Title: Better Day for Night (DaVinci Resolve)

Let's talk about how to color day for night shots.
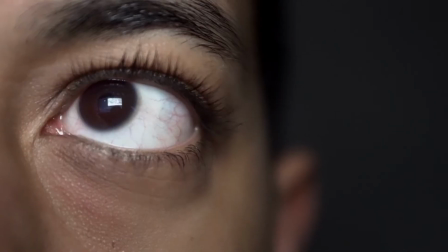At the start here, I want to make it clear. I'm not given an exact guide because every shot is going to be different. You're going to have different lighting situations and different cameras. And because of this, you're going to have different problems that arise because of the mix of those two. So I guess this is more of a guide on how to use the different techniques to sell the effect of day for night.
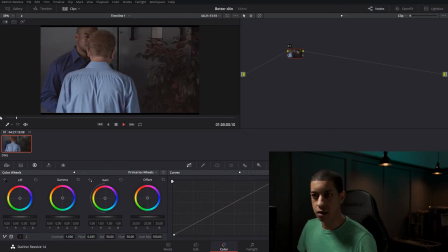Okay. so here is our first shot and we have a character come into frame and we're guessing that this character is going to be the character of interest for this shot and then over here we have a light
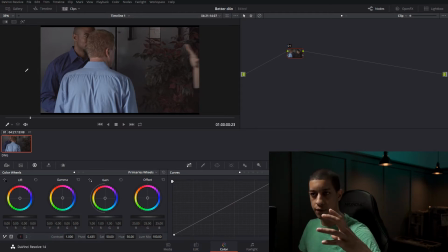coming in from the left shining on everyone so we want to bring that down
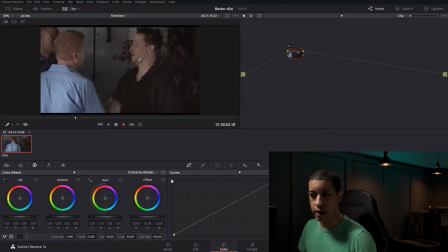so our brightest point is going to be over here and as you can see this
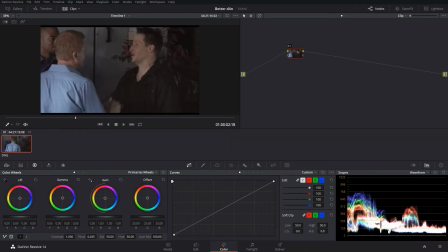left hand side bring this back this left hand sides way brighter than our person. So I'm going to come into the power window. I'm just going to drop that down. So the idea here is to drop down things that are in the frame that aren't really helping at all.
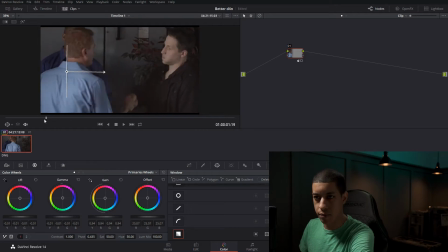So here is our dropping down. Really drop down that wall. You don't want to overdo it, but that seems like a good amount. You know, we pulled down a lot of that. We have this character coming into frame him being on the darker
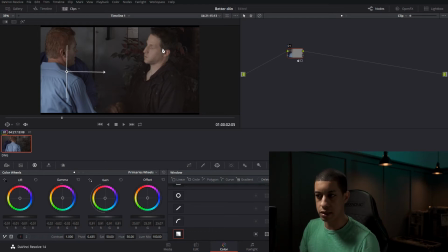background really makes him look like he's a lot brighter so now traditionally what people say oh is you know take your shadows or your lift control and you want to go to blue what ends up happening when you just do this
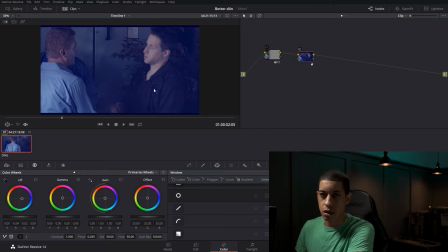is all of your blacks turn blue and I don't know if you've been outside but I'm pretty sure the darkness isn't blue like this and your skin isn't purple so I don't
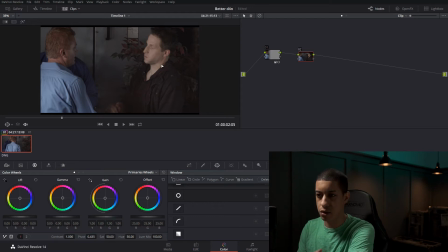really like doing it that way what I like to do is go into your offset and if we have the moon shining down at us and it's a blue moon everything is gonna be lit with a blue light so
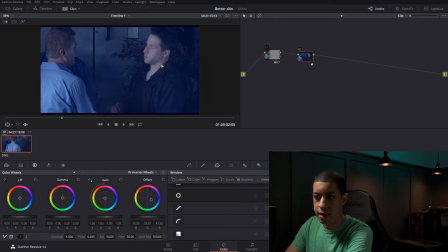I'm just gonna come into our offset we're gonna add that blue look to it now we have everything that is looking blue. What we're going to do now is we're going to get back all of those darker points and anything that if you look in your room or anywhere that there's a shadow,
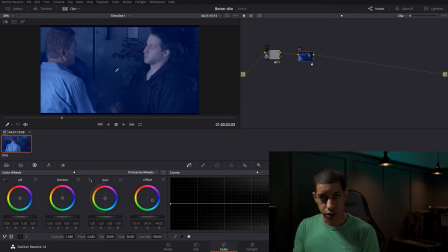what you'll see is that you're going to lose saturation. That's the biggest thing is that you're losing saturation. It's not turning blue. The light source is the moon, which is a blue light. So that's causing blue. But in the shadows, when you're outside, the shadows during when the moon anyways alright so
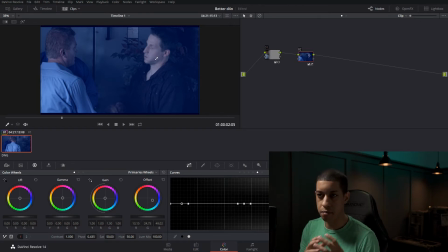what I did is I clicked on the skin tones because I want to maintain their saturation level and then I clicked on some of these shadows and I can see that they fall down in here but I'm actually gonna bring this back to I would say about here and we're just gonna bring down our saturation levels
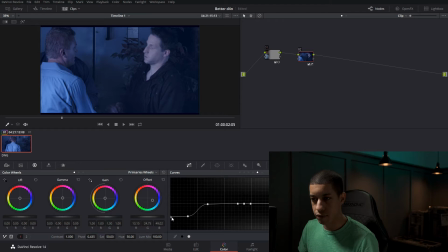for those right so now we're bringing down that blue that was in our shadows and if we make
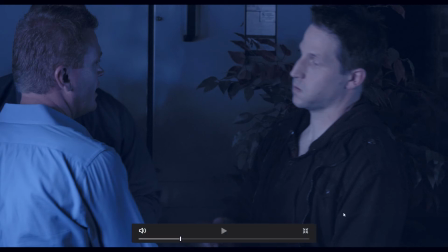this a little bigger we can see the detail and we can tell that you know the highlights are a little blue okay the next thing that I'm gonna do
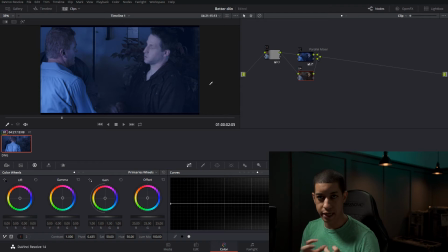I'm gonna throw up a parallel is this one I want to have more saturation more excuse me not saturation more contrast with the shadows
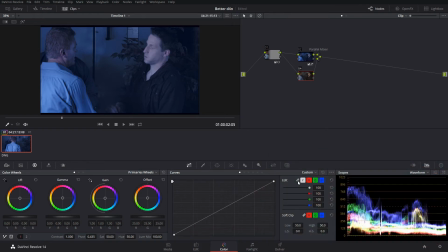so I'm just gonna come over to our curves and just get the something